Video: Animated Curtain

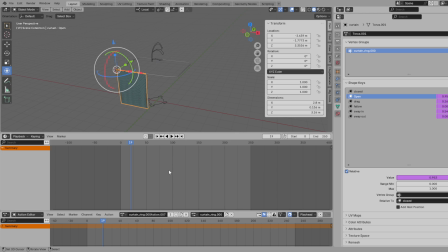12:37 So it's just taking this value, adding some math to it, and moving that shape key from 0 to 1, right? So which means it doesn't really require a whole lot of movement. You could set that value lower. I just kind of come up with a medium value. So let's look at this.
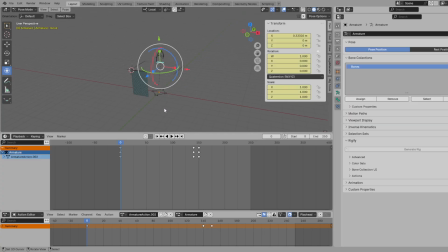12:57 See, I didn't move it that much to get it to go all the way around, right? It doesn't really move very far. If you set smaller values, it would require further movement on that. And if it makes sense to you, if you want it to feel like it, you have to move it as far as you're moving this, right?
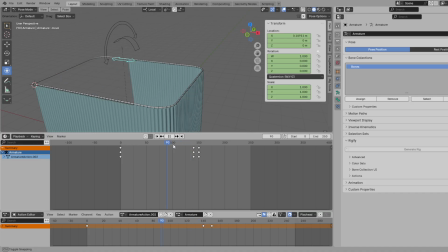13:15 You could set it to 1. You could set it to any value you want that feels natural to you. So I didn't do that. I just set it there so I could move it a little bit, right? Okay, so that's how that's set up. It's just a simple way to drive the shape key with a rig, right?
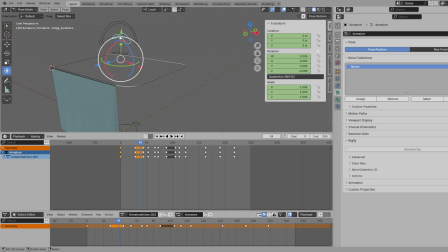13:31 So now in the same rig, so I can have the same action and be animating everything as I want it, just like a character face or something. I could have expressions all tied into the same rig, right? So these are just kind of like expressions on a face.
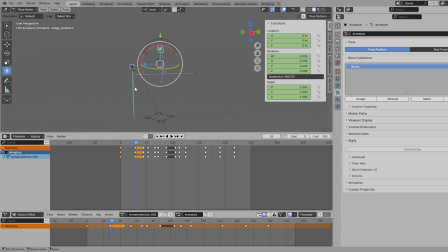13:44 You know, you're going to blink, you're going to smile, you're going to do all these things. So in this case, here's some animation I have on the sway. So I kind of have it swaying forward, or dragging back first, and then as it turns the corner, right, I figure there's some friction here, and that's locking these up a little bit in space,
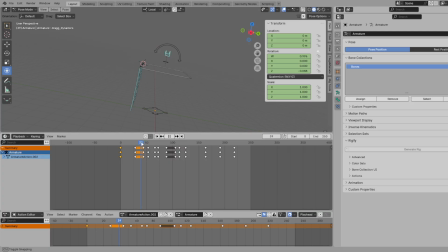14:04 because they're not going to go as quickly around that corner because they got friction, right? And as it does that, then it kind of follows through. As the curtain has the same inertia, right? So it kind of follows through, going through the curve after it goes through that curve,
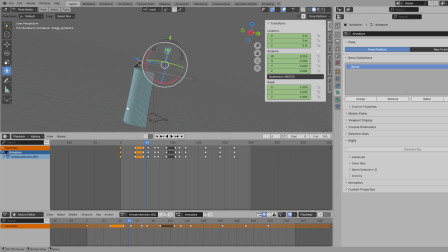14:19 because these got frictions and slowed down, but the inertia is still going on the curtain. And then now it starts dragging again by the time it gets to the next curve. And then the opposite happens, because when it gets to this curve, it's dragging more, right, a little bit.
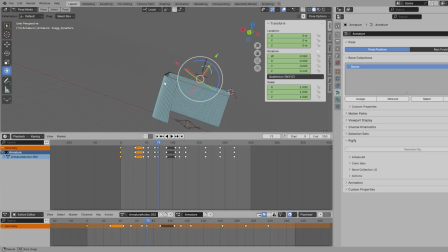14:35 And then now I'm going to start follow through again as it goes through the curve, because of the inertia, right? And then it starts dragging again as it gets pulled forward. And then as it comes through the curve again, now it's follow through again.
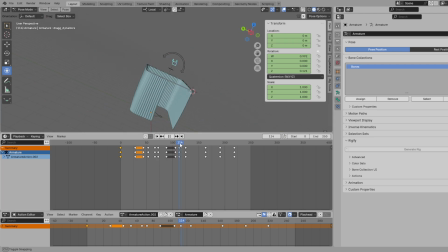14:50 It's following through like that. right? And then now it's dragging again. And then when it stops, everything stops except the curtain still needs to follow through a little bit. So it follows through like that. So it's just understanding how dynamics work, right?
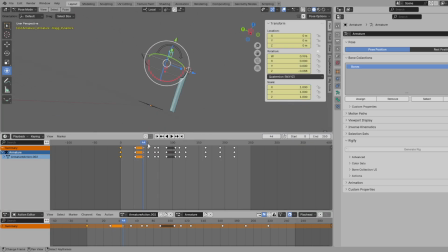15:07 And then also for extra realism and have it feel less, stiff, I added this sway in and out, right? So as I'm moving through the animation, I'm just simply swaying it in and out to make it look like there's some,
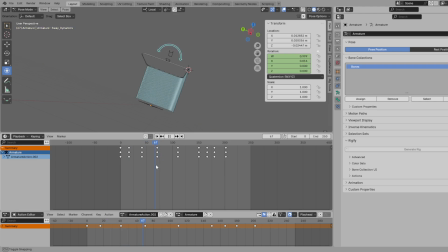15:22 sort of cast off energy, if you will. I'm not sure what you call that in physics, but as there's energy applied to this, it needs to sort of dissipate. And if it can't all dissipate with the sway or drag, it'll find a way to kind of move the curtain to sort of let the energy
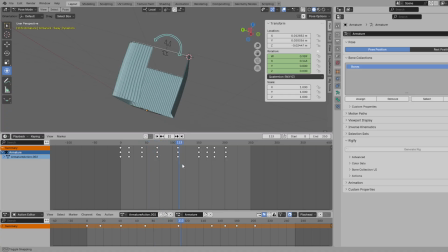15:38 fall off, so to speak, right? And especially when it stops, boom, there, it's going to sway in and out a little bit. Just kind of the way things work. If you look at things in the real world, you see them do these kind of things.
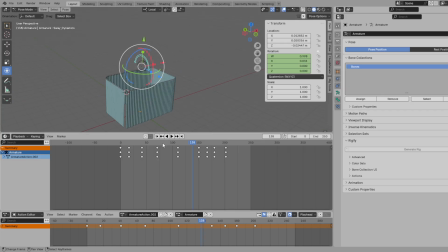15:51 So that is the one caveat of this, the one drawback of this method is that you have to understand animation and physics. It's not going to be automatic. You're going to have to actually design that into your animation, right? So the thing is, this works and it's predictable,
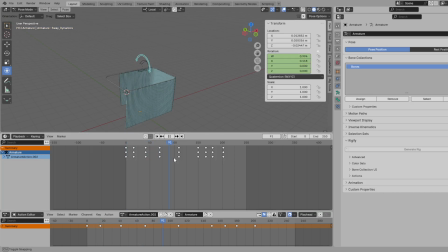16:09 and it does rely on you understanding some of the physics, but the setup is fairly simple. The drivers are simple. The idea of having a rig drive the shape keys is really a tried and true method for driving shape keys, used all the time with face rigs and other things.
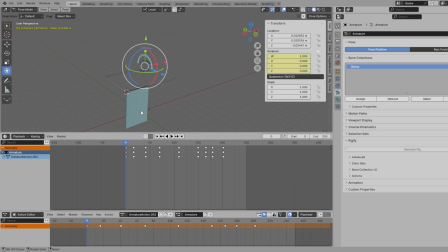16:27 And like I say, it works. It isn't 100% accurate to dynamics, but if it's believable at a distance, or if it's believable enough for what you need, then that's good enough.